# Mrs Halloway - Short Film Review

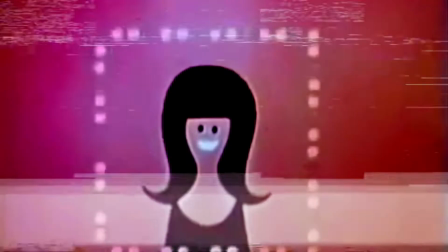(0:02)
brought to you by
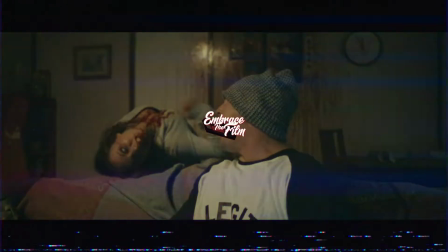(0:06)
hello
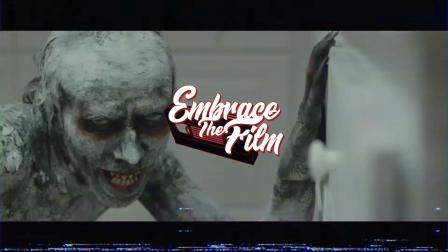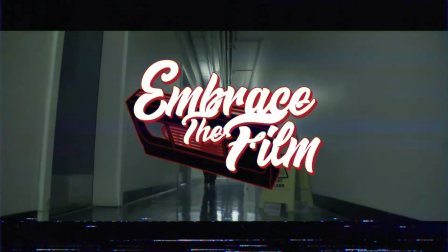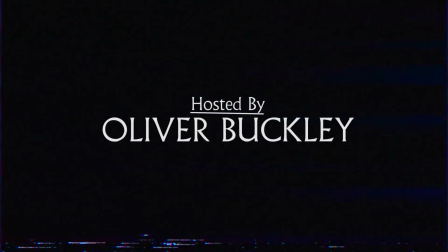friends and welcome back to ETF this is my new buddy Jim Reaper and today we discover that there is always something enjoyable about the madness lurking within the minds of the elderly they've been around for so long, seen and experienced so much of life, that it's bound to take unexpected tolls on their psyche, every now and then even driving some of them to the very brink of their sanity. Such is the case with today's short film, as we take a look at a local filmmaker's wildly twisted vision of the dark side of a kindly old woman named Mrs. Halloway.
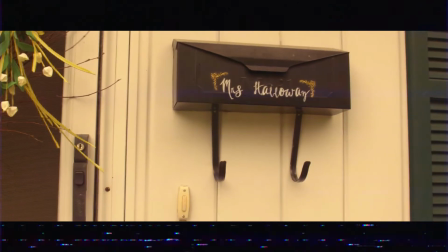Mrs. Halloway is an elderly widow living alone in a quaint suburban neighborhood where the most exciting thing to happen each year is the town's annual pie baking competition. This year, she must do what she can to win the contest, even if it means killing someone for it. This was a film that I have actually been following for some time. From the release of its poster, I was very intrigued to see what type of horror experience could come from such a delicately designed piece of art. Now that I have finally had a chance to check it out, I can honestly say that I was not disappointed.
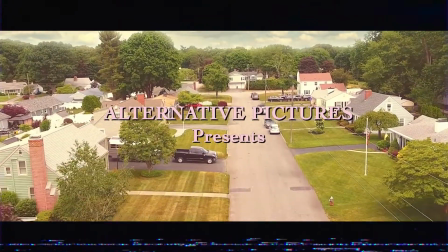(2:08)
Directed by Connor Moorley, the film opens us up to the idyllic suburban community. through serene scenery,
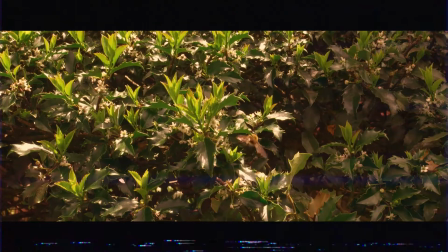(2:16)
kids practicing lacrosse, and a blissful piano score.
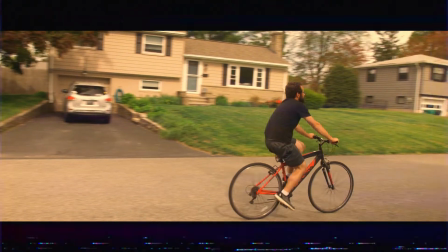(2:21)
This opening features soft yet vibrant colors,
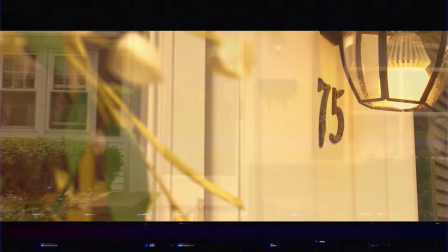(2:25)
making the images that we are seeing feel as though we are witnessing them through the haze of a dream. This is somewhat reminiscent of the final scene in Brian De Palma's Carrie.
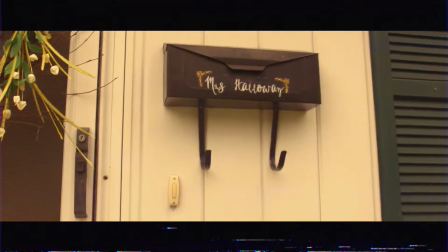(2:38)
These images lead us to the home of Mrs. Halloway. I loved that our title screen was her monogram on the mailbox. I always appreciate when the title is made part of the set design. It illustrates a care and thought that was put into the presentation of the film, that the filmmaker took the time to even consider the opening credits of the film when they were creating it.
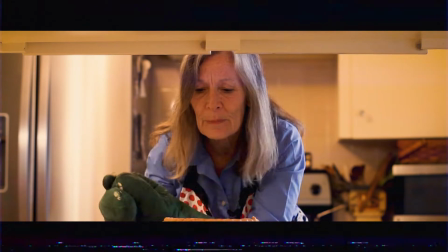(3:02)
Something that threw me off at first, but I quickly began to appreciate, was the lighting in the first scene with Mrs. Holloway. At first, I was put off, because it looks very yellow and warm,
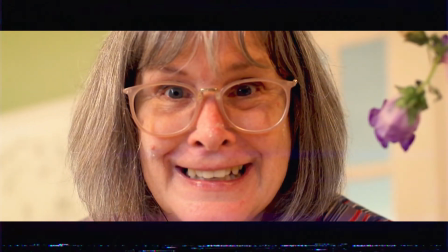(3:16)
but then I began to realize that this is the way older lighting usually looks in reality. Normally in a film, you would go for a more daylight-balanced look.
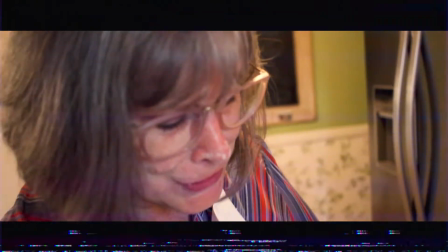(3:26)
However, here, they embrace the reality a little more, and I actually do appreciate the decision. I did notice some of the sound recording felt a little off, like it had a little too much echo, but it's honestly forgivable and easily missed.
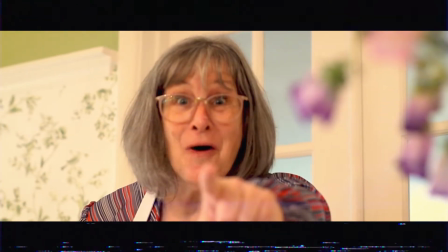(3:43)
There were also some focus issues where certain shots fell a little too soft, but they are brief enough to be overlooked.